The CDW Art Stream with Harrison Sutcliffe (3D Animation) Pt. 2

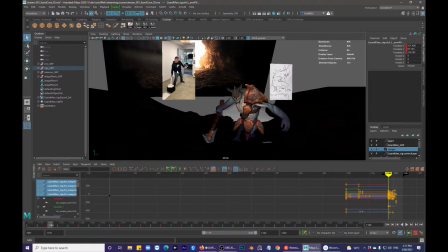And then we compare the performance of the hips. Just make sure he's doing what I want. So he's doing a little squat. To the lean to the side. Swinging his arm through.
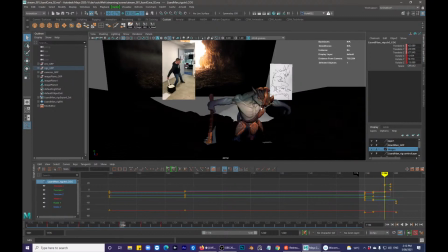And his arm extends quite a lot there. Mine's pinching.
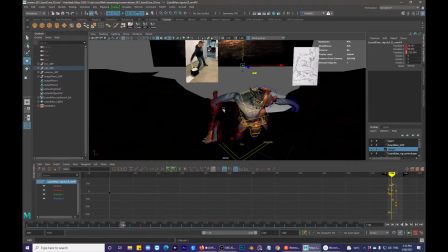So I'm actually just gonna try to even that up a little bit.
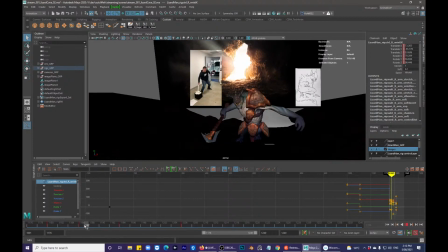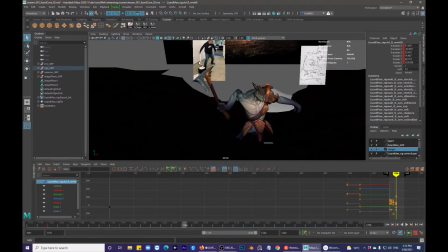You see how in the reference, sword stays down. It's just going to increase the weight a little bit more again.
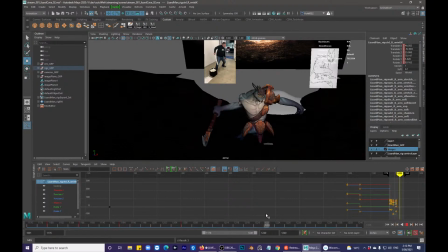Instead of, voila, it's in the air. It's voila. Oh yeah, swing that up.
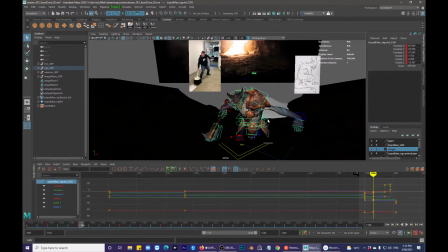Let's get these hips down first. So, from this pose, just pushed it, it's ground into the dirt.
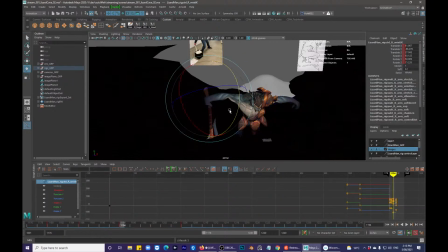You know, feel free to ask any questions. I'm kind of just like sitting here talking to myself, so it can be a bit weird, but it's always good to do something different. Keep yourself on your toes and, you know, just find some things that are different.
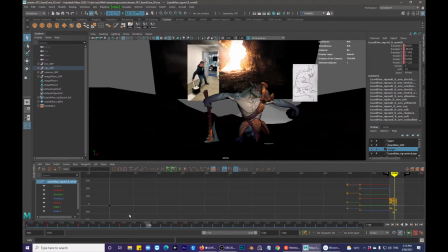Back to the hips.
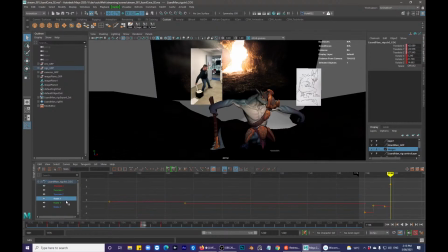So I don't want him to do this rotation here. So I'm going to delete that key. Delete all these keys on the rotation.
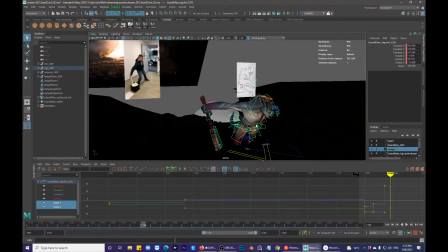Keep his chest up a little bit more.
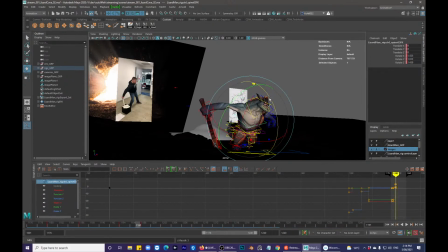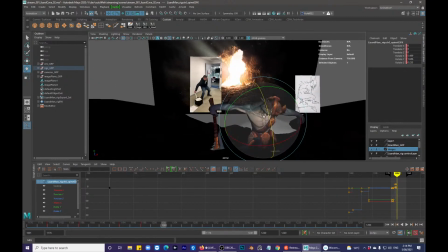It's down here that you want. So now that overlap of animation is happening.
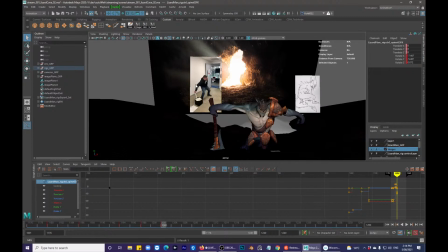See the rod isn't moving too much, so I'm going to leave that pretty much in place, maybe just a little bit of a turn. Back to stepped, and then this beautiful key,
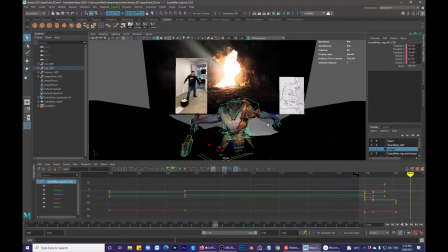him right here, where he's then up into this pose of, yes, I just pulled that out the ground like a badass.
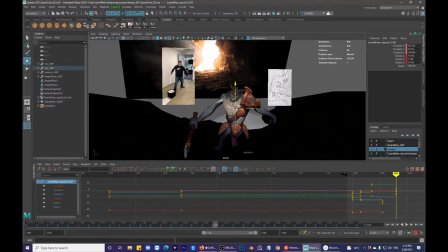Foot stays where it is, so I don't have to worry about that. I might have to worry about it in terms of the initial position, So
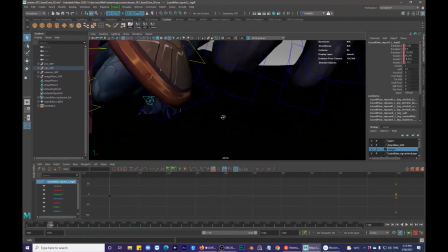just gonna bring this around.
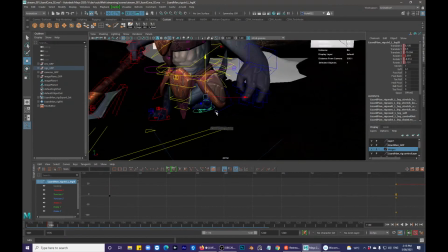So that his weight's a little bit more evenly distributed.
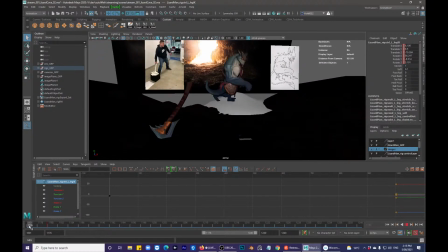So that later on, when he does pull this out of the ground, he's not going to fall over.
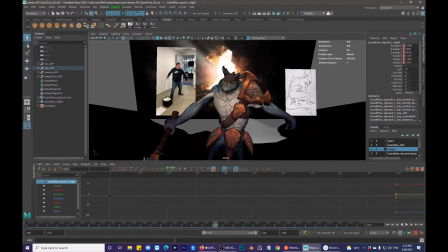Because right there, he's almost, you know, his center of gravity is almost completely over that leg.
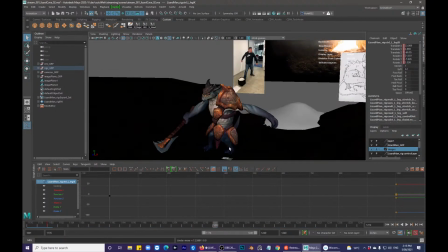So he probably needs to be even more turning to the side, or I can do it with the knee.
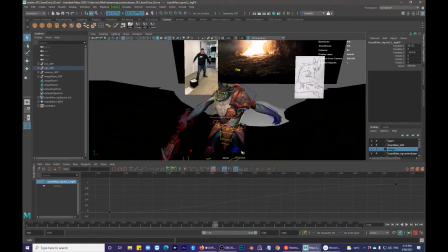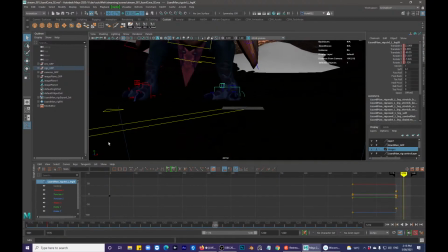Just gonna do it with the control.